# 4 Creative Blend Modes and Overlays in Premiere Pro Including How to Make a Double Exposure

Working with blend modes can make your videos more creative, more unique, and give them a style.
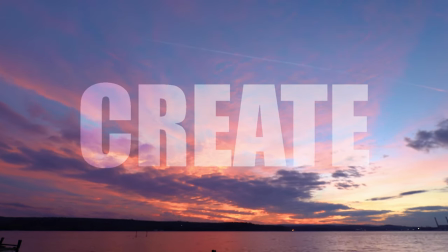(0:05)
Using blend modes, you can create overlays too, which can make one clip flow a lot better into the next. So in this video, I'm gonna share some of my favorite and my most used techniques when it comes to working with blend modes, including how to create a double exposure. And if you're new here, I'm Allie, and Will and I release weekly-ish content for video creators. In the upcoming weeks, we'll be sharing videos about how we prep for big video production shoots.
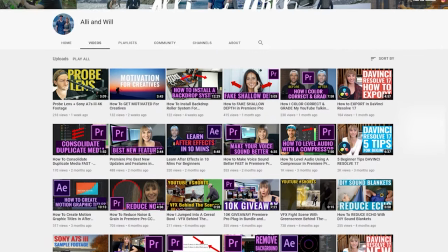(0:30)
We'll also be sharing some tutorials for creative editing tips in Premiere Pro. If that's something you're into, subscribe to our channel to stay in the loop. Let's hop into Premiere and check this out.
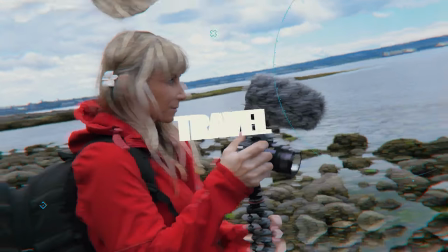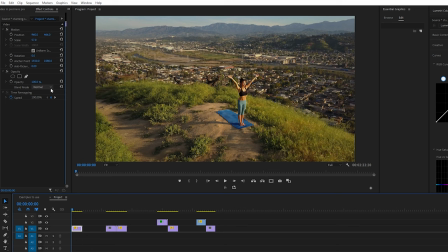(0:45)
Okay, so we're in Premiere and I have the clips that I'm gonna be using to work with blend modes and overlays here on my timeline.
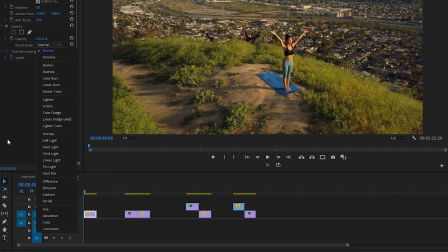(0:51)
We have a bunch of different blend mode options here. The ones that I show you are the ones that work best for me and the style I'm going for in most of my videos. But at some point, I recommend that you go through all of them and just test them out to get a better idea of all the looks you can create with blend modes.
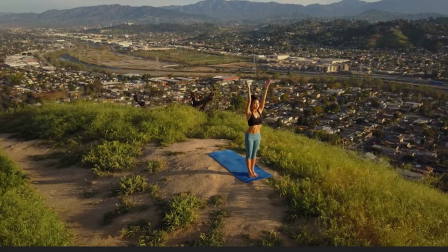(1:05)
Okay, so let's check out these two shots for a fitness video. We have this first shot of someone doing yoga, and the next shot is a woman holding a surfboard.
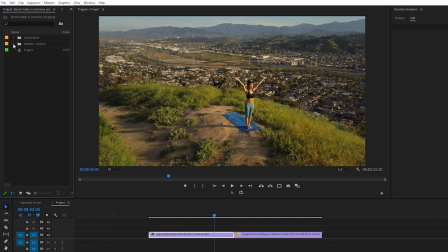(1:13)
I want the first yoga shot to flow a bit better with the surfer shot, so I'm gonna grab a few light leaks that Will made, and if you want a free pack of these 4K light leaks,
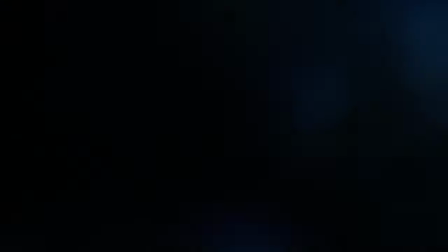(1:22)
let me know in the comments below, because we're gonna give away a few packs to some people. Okay, so I'll drag these two light leaks onto track two. Let's check out what they look like before we apply a blend mode. Okay, so we've got this purple light leak and this whitish blue light leak.
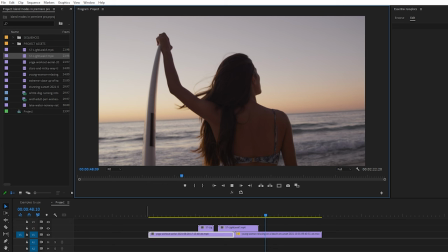(1:35)
And I want them to feel like they're actually a part of the footage. A great way to do this is to add these light leaks over top of the clips and use the blend mode screen.
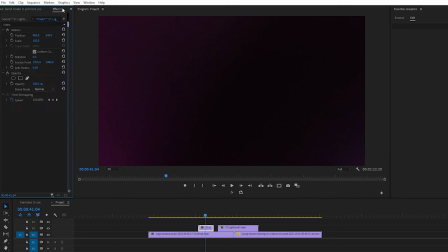(1:44)
So I'll select the first one, go up to Effect Controls, click on the blend mode drop-down menu, choose Screen.
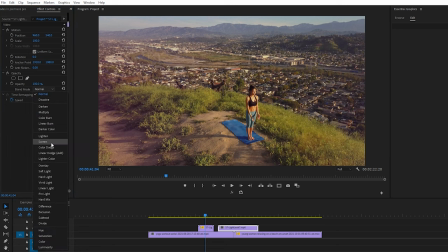(1:49)
I'll select the second light leak, use Screen as well. Okay, and I'm liking the first one.
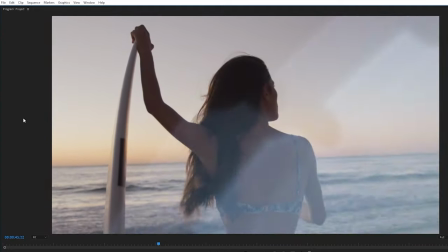(1:56)
The second flare is a little too bright for me at the beginning here,
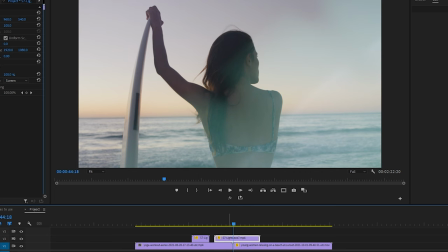(2:00)
so I'll press Command D on my keyboard to cross dissolve so the light leak fades in more subtly.
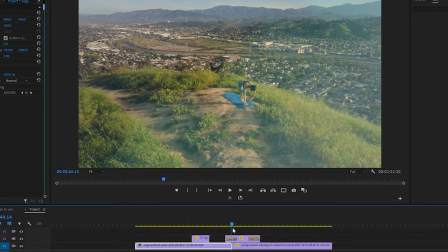(2:05)
I think this light leak would look better starting a little bit earlier too. Okay, let's check this out.
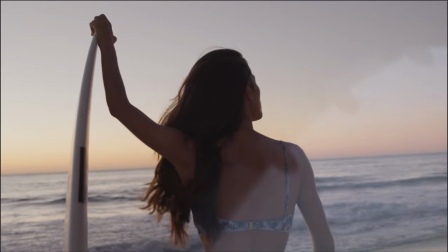(2:15)
Nice, okay, so using these light leaks helps make these different clips feel more cohesive and work together a little bit better,
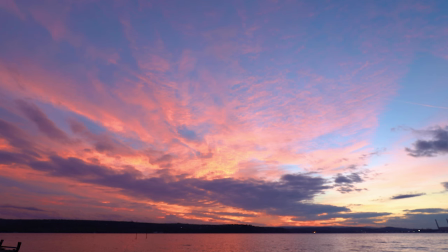(2:22)
and gives these clips a little bit more of a unique look. Next, with this sunset clip, I'm gonna add text on screen.
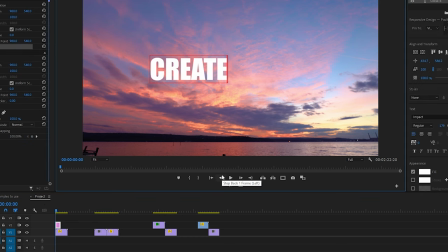(2:28)
I'll grab my text tool and type the word create. Just gonna adjust the size of the text here to make it bigger.
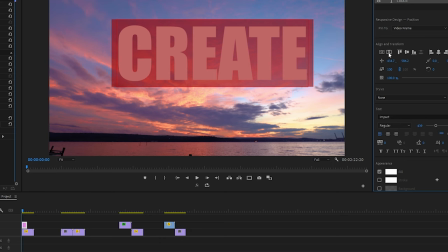(2:34)
I will center align it.
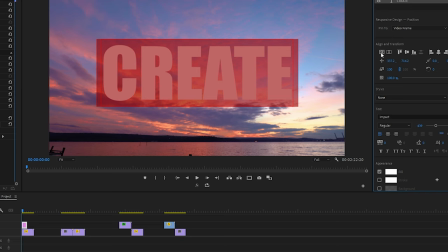(2:36)
I really like having my text on screen blend with the clip underneath it for things like travel videos, or when I'm working with shots of beautiful scenery like this one.
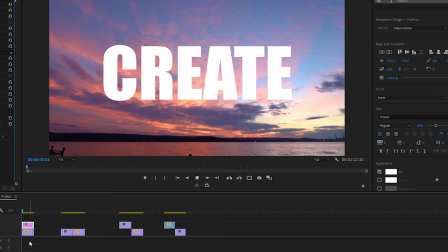(2:44)
So making sure that the text layer is selected on our timeline, let's go to the blend mode drop-down menu and choose overlay,
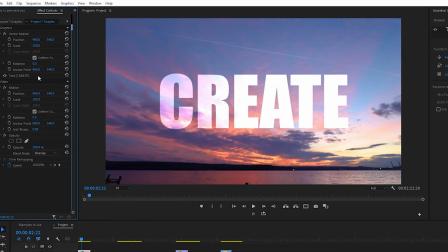(2:52)
which lets the sunset clip show through the text a little bit.
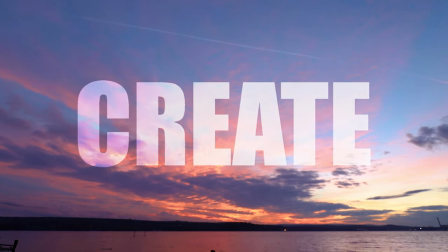(2:55)
And I find using the blend mode overlay for text titles on screen like this makes the shot more visually engaging.
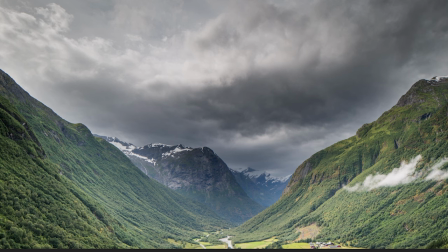(3:01)
Next, we're gonna create a double exposure by having this mountain time lapse show in a person's face,
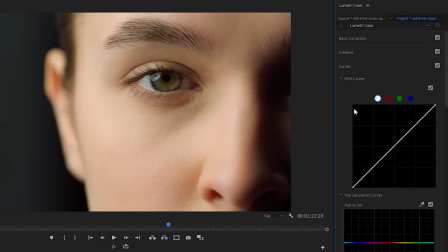(3:07)
which we can do in Lumetri color in curves. You can do a lot with curves, like help correct bad exposure for one thing. And if you wanna learn more about working with curves, let me know in the comments below. For this particular project, what we're gonna do is brighten the light parts of the clip and darken the darker parts to give the clip more contrast.
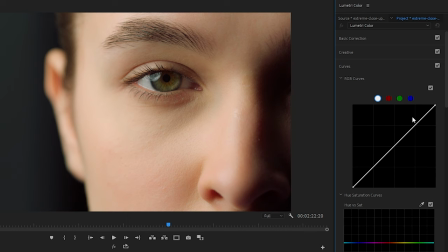(3:27)
This effect works best when there's a clear difference from the background and the foreground. This line affects the luminance of our clip. I'm gonna add a point here at the top and another one closer to the bottom of this diagonal line.
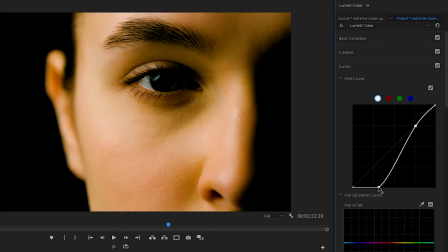(3:39)
And as I move the bottom points down and inward, you can see that the shadows in the darker parts of the clip become more prominent.
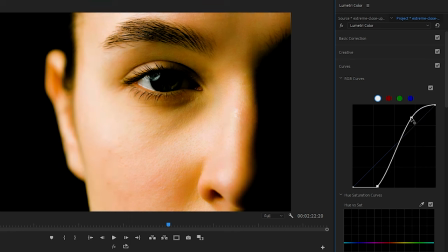(3:46)
I'll drag the top point of this line in and up, which makes those bright areas even more prominent.
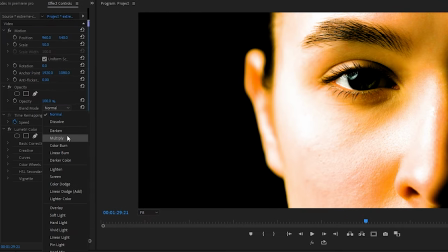(3:52)
So now our clip has a good amount of contrast. And now when I go to blend modes and choose multiply, we can see the mountain time lapse in the areas of her face that are bright.
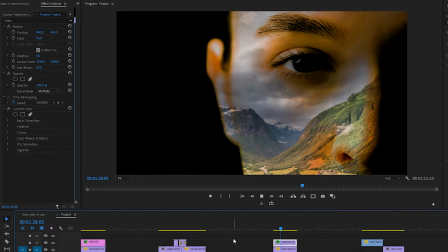(4:01)
And one more thing I want to do to make this look a little cooler is select the mountain clip underneath.